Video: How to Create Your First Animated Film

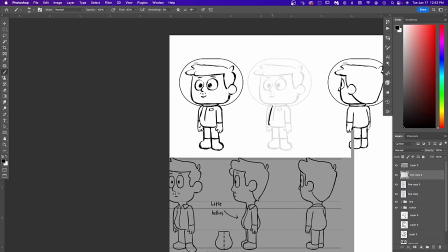Three angles should be fine if your idea is simple. You don't want to skip turns because it'll be so much harder to try to figure out your character's side view when you're animating. Always do turnarounds. Make sure to keep your volumes even throughout the drawings.
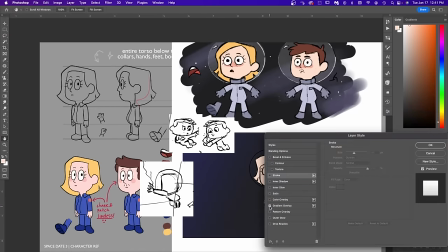Also, you want to have a colored version of your character so you can just color pick when you're doing your coloring in your film.
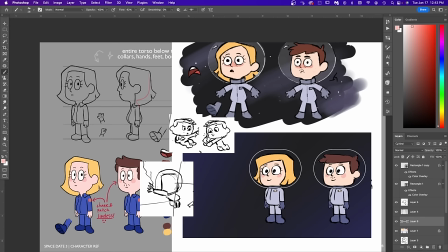Make sure to color your character over your background color to understand the context in which your character exists to make sure the contrast works.
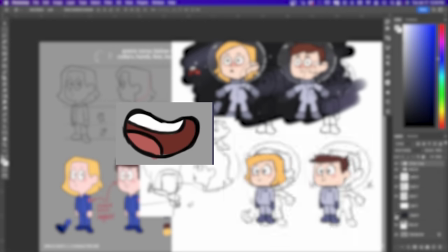Don't forget to choose the colors for the inside of the mouth and the underneath of the shoe if we see it.
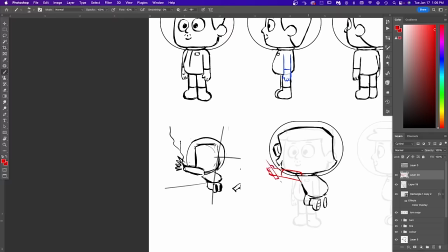If there's a difficult or unique pose in your storyboards, draw that special pose in this phase so you don't have to worry about it later.
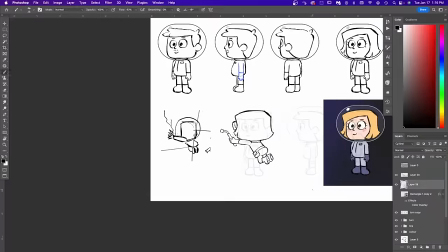Everything that needs to be designed gets designed in this phase. My girl character is in this pose for most of the film so I draw her to make sure she looks right.
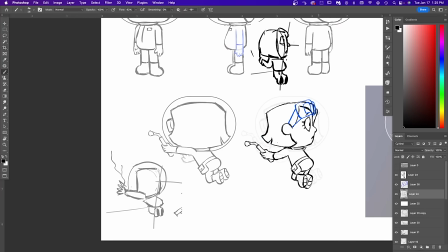I also draw her profile in pose because she only changes the pose once. So I don't have to make a full turn for her because she's not moving.
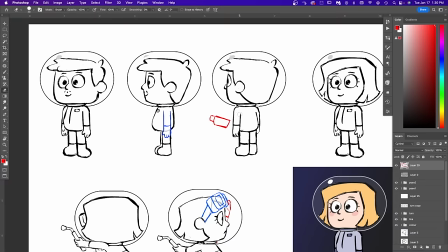You really want to be efficient in this phase and you want to draw what's going to be on the final scene.
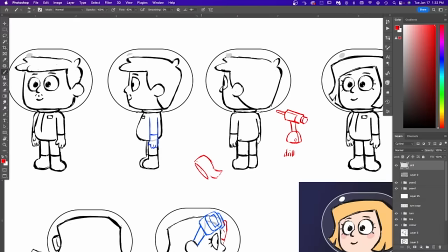Because my boy character has a lot of different poses, a turn is necessary.
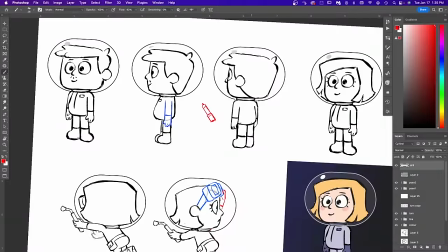But because the girl doesn't have any poses other than these two special poses, I'm only going to draw her in those special poses.
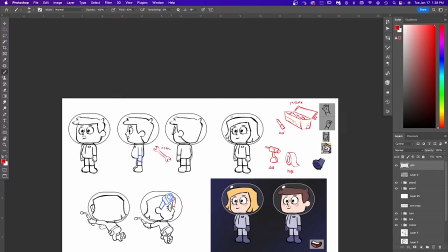I also have props in the film, so I designed them right next to my character to have the size comparison.
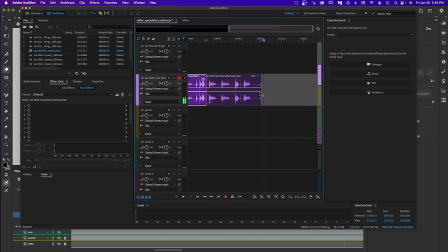Next, recording audio. If you have dialogue, you've got to record that before you start animating because you have to lip sync to your final audio.
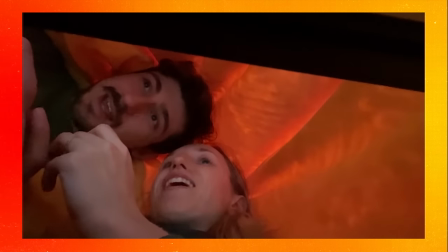I recorded in my makeshift sound studio with many options and a lot of takes and then I put it through Adobe Podcast
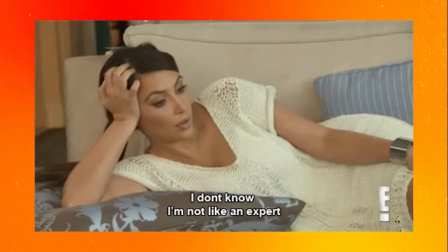to make it sound a lot more clear and professional because I don't know anything about sound design or how to balance audio.
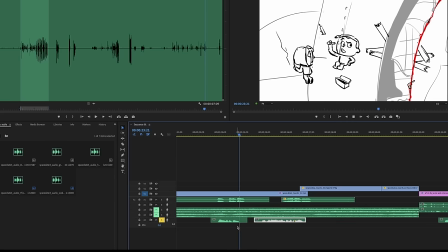And then I choose my best takes and then I update my animet with all the final dialogue.
Oh come on, we don't need that half anyway.
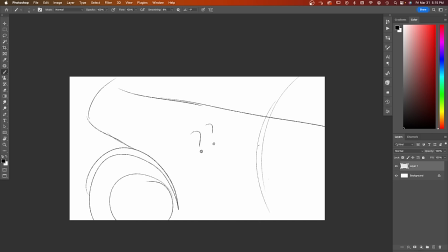Rough background. You should probably have your background roughed out at this point. Rough animation. Time to start animating over your storyboards.
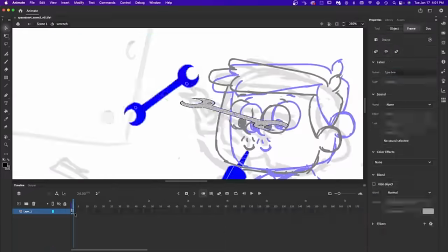So go through your entire animatic and start by drawing important key poses, making sure you're staying on model.
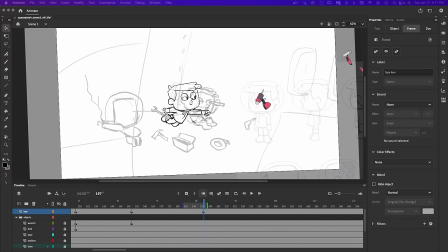It might be tempting to start at the beginning and just animate straight ahead, but trust me, key to key is the way to go, especially if you're not a professional.
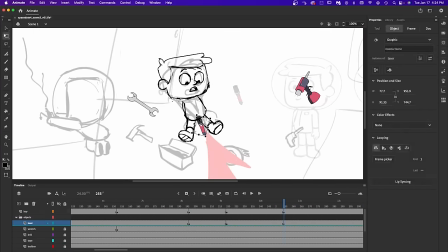Focus on placing your character in the right spots in the background, especially where the characters can interact with the environment in a realistic way.
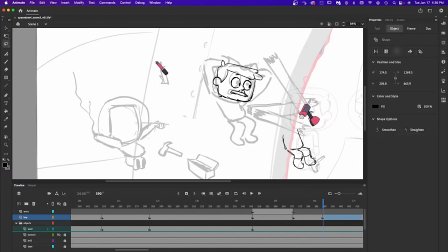Like, I don't want the boy to be way too far from the girl that he can't give her the tools that she needs. but he also has to be far enough that he can have enough space to act,
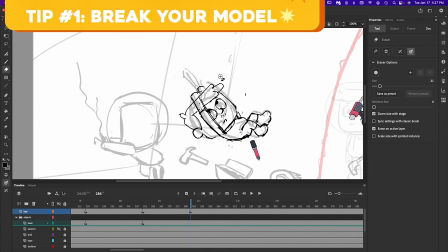right? Tip number one, don't be afraid to break your model if the pose calls for it. The boy's arms are too short to lift over his head, but the scene calls for it, so I make it work.
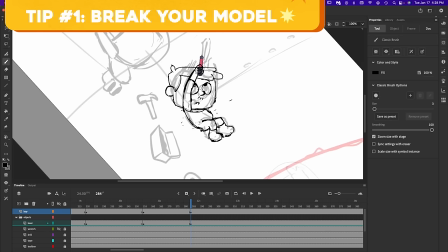As long as it's not on screen for way too long and the rest of my poses are a model, I don't make a big fuss over it.
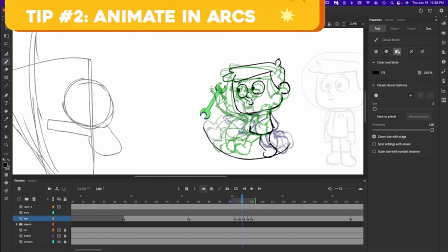Tip number two, don't forget to animate in arcs. Humans don't move from A to B in a straight line. We move organically in curves and arcs, so make sure all your movements are in arcs.
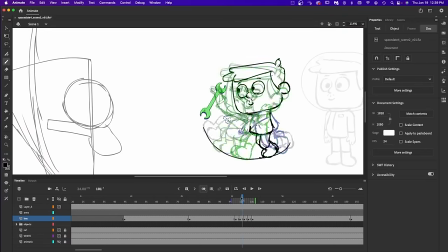So once you have all your major poses planned out, then you can start in-betweening and making your poses connect.
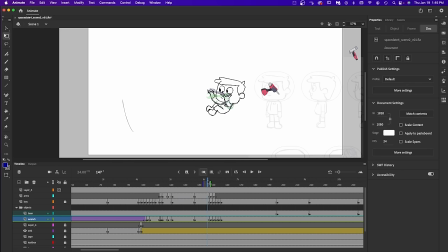Create easing by favoring one pose when you connect your two poses. I'm no professional animator, but these are the techniques that get me by.
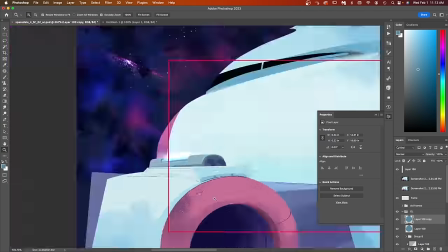Clean background. At this stage, you should have your background finished and inserted so everything works out together.
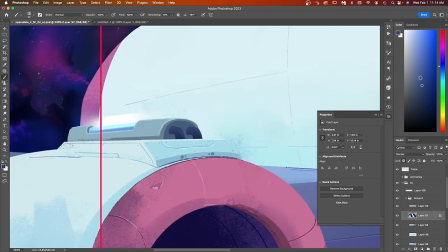My partner Antonio was in charge of backgrounds, so I just had to trust him to figure that out for me.
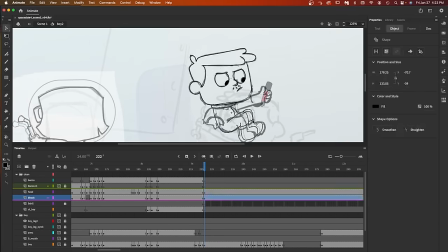Next step, clean animation. I make sure my roughs are pretty tight so I don't have to figure anything out when I clean.
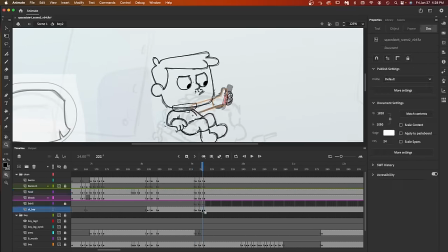So this stage is pretty straightforward.
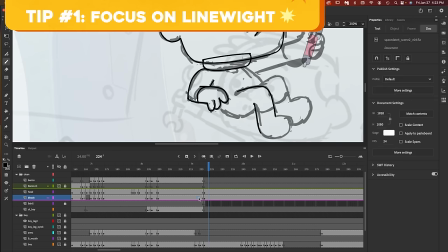Tip number one, make sure your line weight is what you want at the beginning of this phase Because you will not be able to change it clean your first pose zoom out See if it works in the scene.
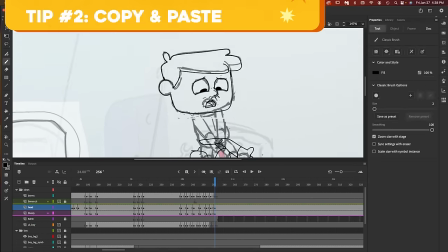Tip number two Don't be afraid to copy and paste pieces of the character to make sure you know Their limbs are consistent in style and size.
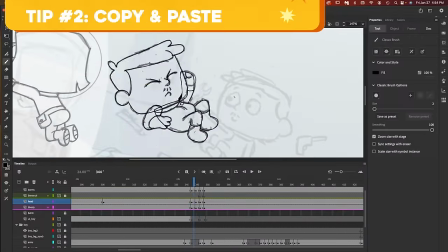I copy and pasted the boy's head in every frame so I wouldn't have to redraw it I just redrew the face inside the head And I always
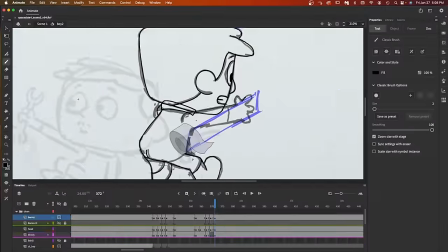refer back to my character turn to make sure that the design is tight and always the same in your rough stage You know things don't have
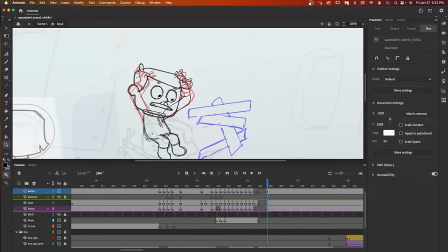to be so perfect and you could be a little loose with your character model And this phase is when you gotta up your game and you really got
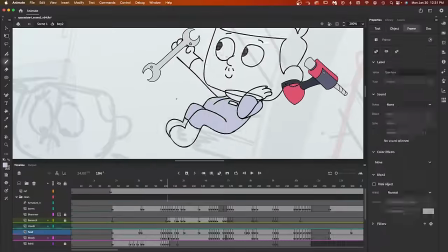to keep it nice and tight color animation It's time to color the most tedious but easiest part of the process if you come this far
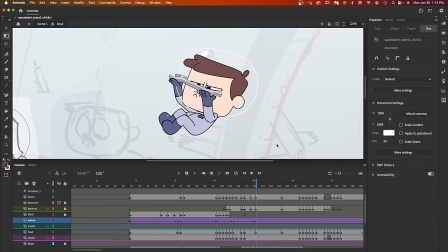Then you're almost past the finish line except not really there's still a lot to go But the hardest part is out of the way background So Antonio puts all the
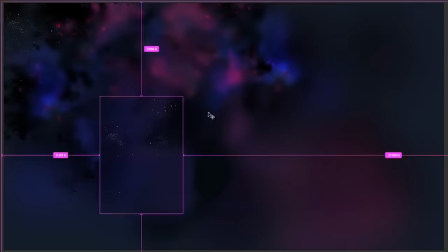backgrounds together after I'm done with animation because he loves a challenge Apparently good thing that it was planned well from the start because
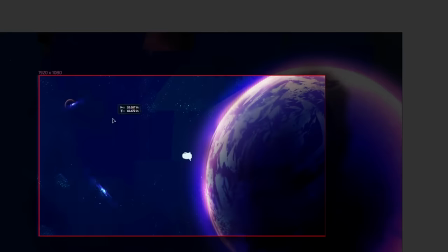starting a background after clean animation is done is the dumbest idea you can think of. If something doesn't line up properly with the characters, you have to change your animation.